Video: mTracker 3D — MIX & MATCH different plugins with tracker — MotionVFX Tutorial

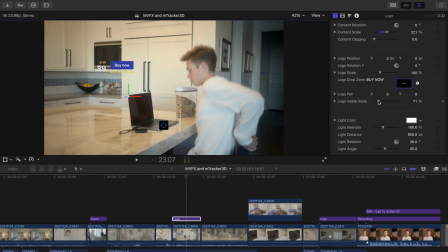250s
So we'll decrease the logo inside scale so we can see everything again. Now we can start bringing the size up.
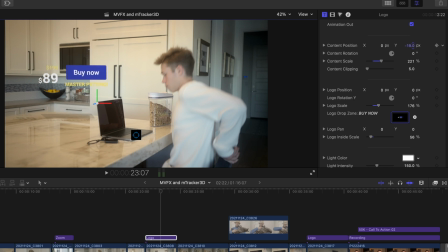259s
I'll adjust the position here by adjusting the X and Y axis, and I'll go back and forth to find the right size. I'll raise the light intensity to brighten the text back up.
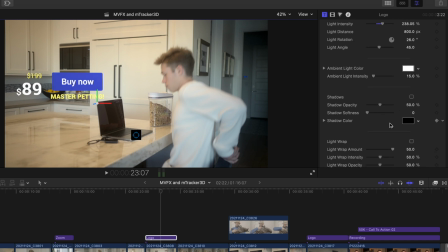276s
And I want to turn off the shadows and instead go with a reflection to make it seem more realistic. You may turn this on and the reflection may not be visible. We'll need to head back up and make some adjustments so it'll show. What you'll want to do is adjust the logo position and scale back until you can see it.
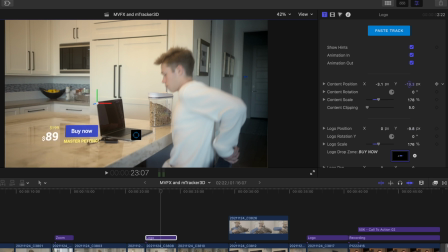296s
What happens is when we scale up the logo, the reflection gets farther from the title.
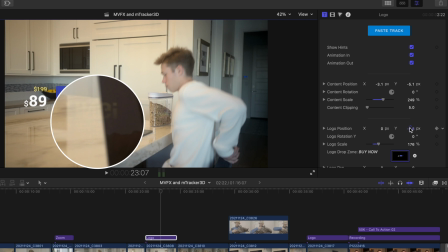303s
and you can see it here. It's faint, but we'll adjust that.
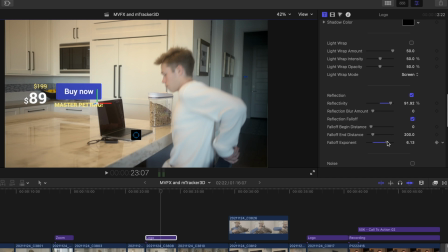307s
Let's adjust the falloff exponent and extend the end distance so we can see the whole thing. I'll increase this a little more, and we'll lower the amount of the reflection overall. I'll make some more adjustments to the position now that everything's in place.
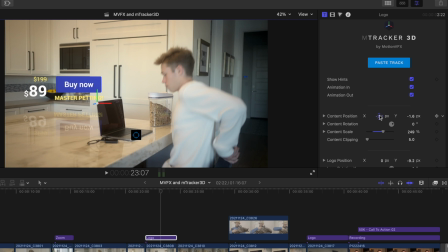And if we play this back, it looks great. It's tracked really well, and the reflection adds a sense of realism to the title.
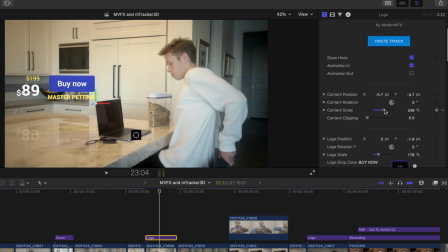344s
Now let's throw a wrench in this example. So let's raise the scale. Say you want this larger. You'll notice the reflection now overlaps on the laptop. So here's what we'll do.
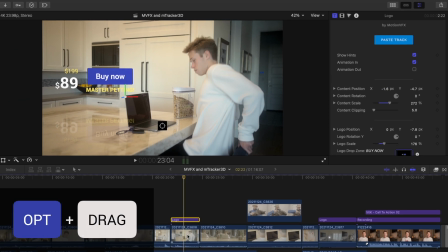354s
Duplicate the track clip by pressing Option and dragging. Raise it above the logo title.
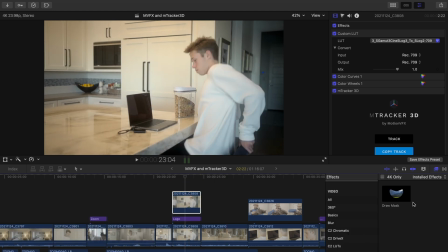362s
Find the draw mask in your effects browser and drag it onto that copied clip. What we're going to do is essentially cut out the computer by making points around it, since the reflection was reflecting onto the computer.
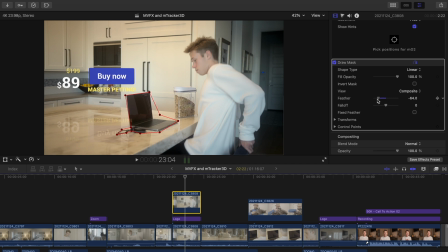379s
You can add a bit of feathering so that these two blend together a little better. Next, we're going to press our Control and Transform points so we can move and animate the mask, since the camera movement is sliding.
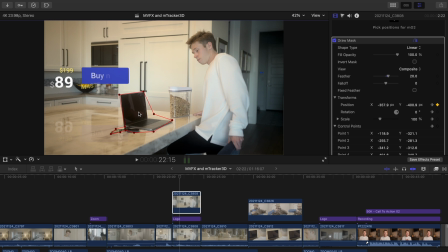390s
So press all the points and move some frames and then adjust the mask. Move some frames and then adjust the mask, and so on.
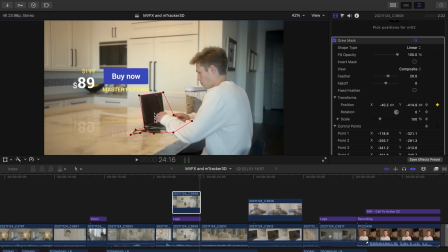399s
Because we press the keyframe buttons, all of our adjustments are saved and Final Cut will guess the path from one change to the next.
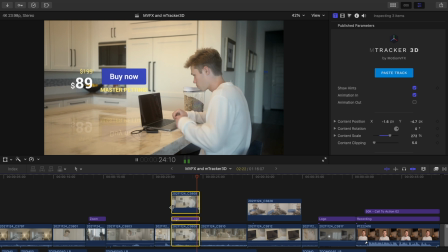407s
And there we have it. Now the reflection looks as if it's showing behind the computer.
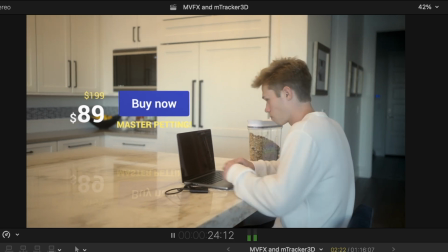415s
And that is it.
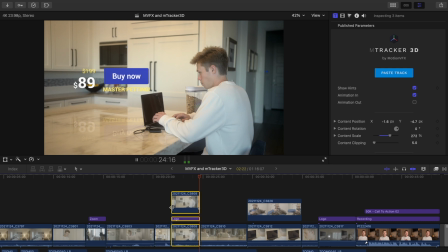417s
Let us know if you found this tutorial helpful by commenting below, and make sure to like and subscribe to get notified about all announcements for new releases and tutorials.
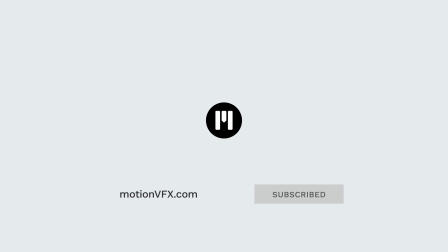425s
We'll see you in the next one.